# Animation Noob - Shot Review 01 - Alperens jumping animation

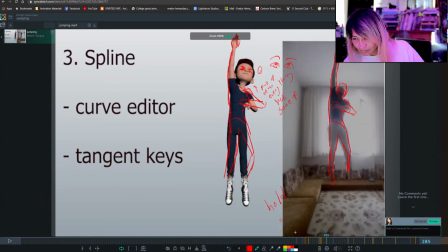(8:23)
Hold him in the air for a couple more seconds. Well, not seconds, but a couple frames. Hold him a little longer there.
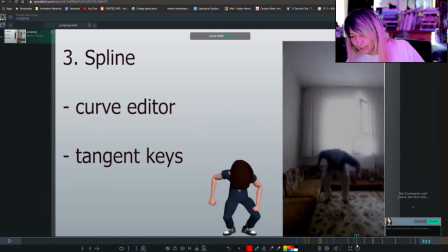(8:38)
Bring him down.
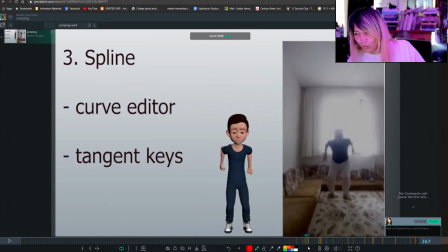(8:44)
Speed up the rise, yep. So pretty much hold, favor your keyframes, better said. There, there,
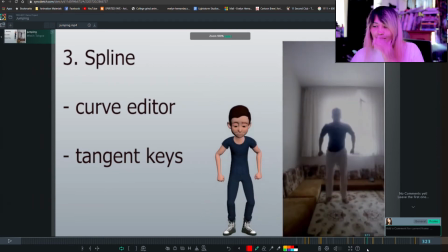(8:56)
and then there. Favor all these guys. Give them a little time. Just so then that way it makes things a little snappier.
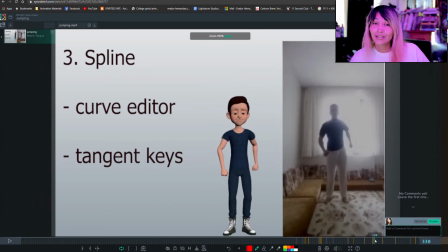(9:05)
If you want a cartoony animation, which the character you're using is very cartoony,
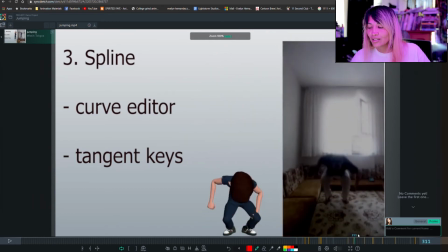(9:12)
so I assume you're going to want cartoony animation with them. Yeah, so you got that nice shape in your reference. Here, I think I just crossed out the hand going through his leg.
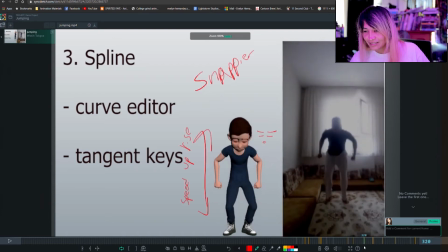(9:27)
That's not fun. Speed up, snappy.
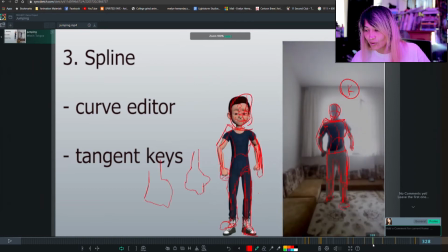(9:32)
Close his eyes when he's coming back up. So then he opens them up here, which would look kind of cool. The hand shape, you play with the fist shape a little bit more like that or more like that. Versus this is what you don't want. I mean, you could have it, but you just gotta make it interesting enough.
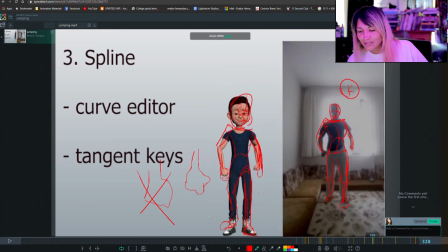(9:51)
Maybe. But it doesn't look too bad. But this is better. And this is better. And then, let's see. Pulls back.
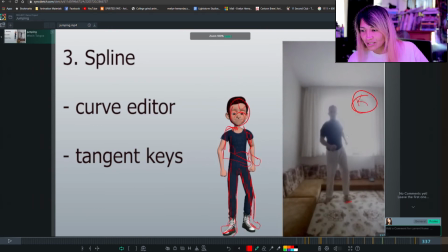(10:05)
And I mentioned really twisting his chest. Because here, he's not really moving his chest. You really want him stepping back, like you want him to go like, whoo, you know,
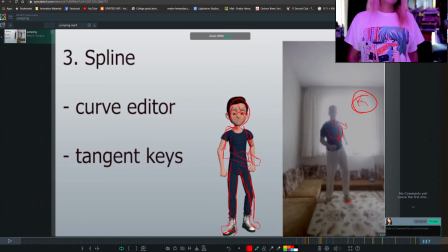(10:23)
from like way over here to step back like that. You don't want him to just kind of like that. That's not gonna look so well. Unless if he's like super scared and he's like barely tippy-toeing back, but the steps you got in your reference doesn't really show that.
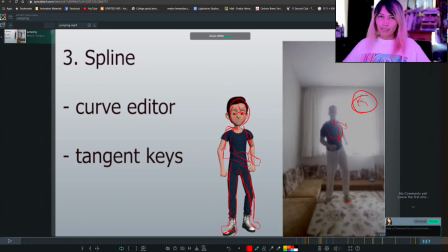(10:41)
He looks like he's just like big, strong guy. Oh, let me go back.
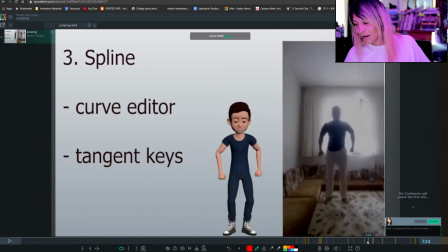(10:46)
Like, oh, you know, he's got a lot of power to him. He's not gonna move a little bit. Dude like that's gonna move a lot. Get that contrapposto in there.
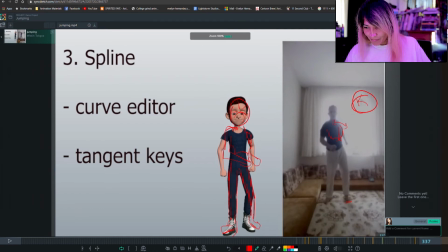(11:02)
And then here I talked about adding this keyframe, making that shape on your character, which is in your reference right here. Keyframe is right there. You got your reference right there, just waiting for you. Then you got your breakdown right here, where he kind of extends out.
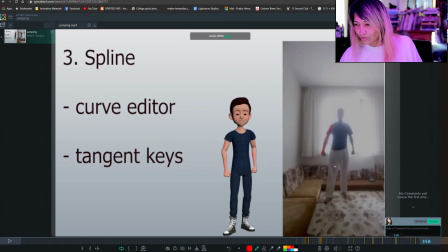(11:21)
This is kind of cool because look at his hands. His hands are going straight out, like boom. He's just like, whew. So it's gonna give you a nice chance to swing those arms out right there. Which is gonna look really cool.
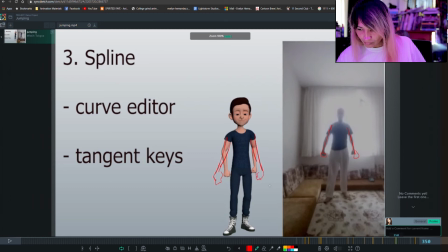And his foot's like, yeah, you got that part there.
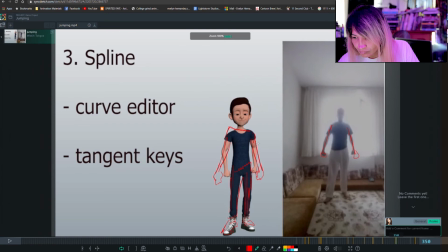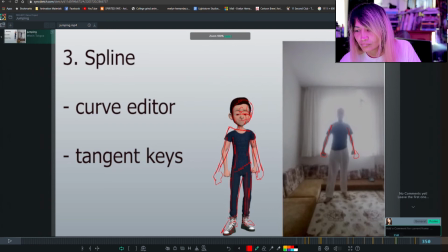Yeah, you got that. Break down, and then boom, and then he's gonna bring his hands back in.
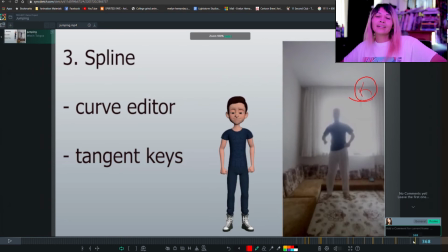(12:24)
So you're like, when he brings them back in, and then hold it on there. You could even like hold it when you do that pose.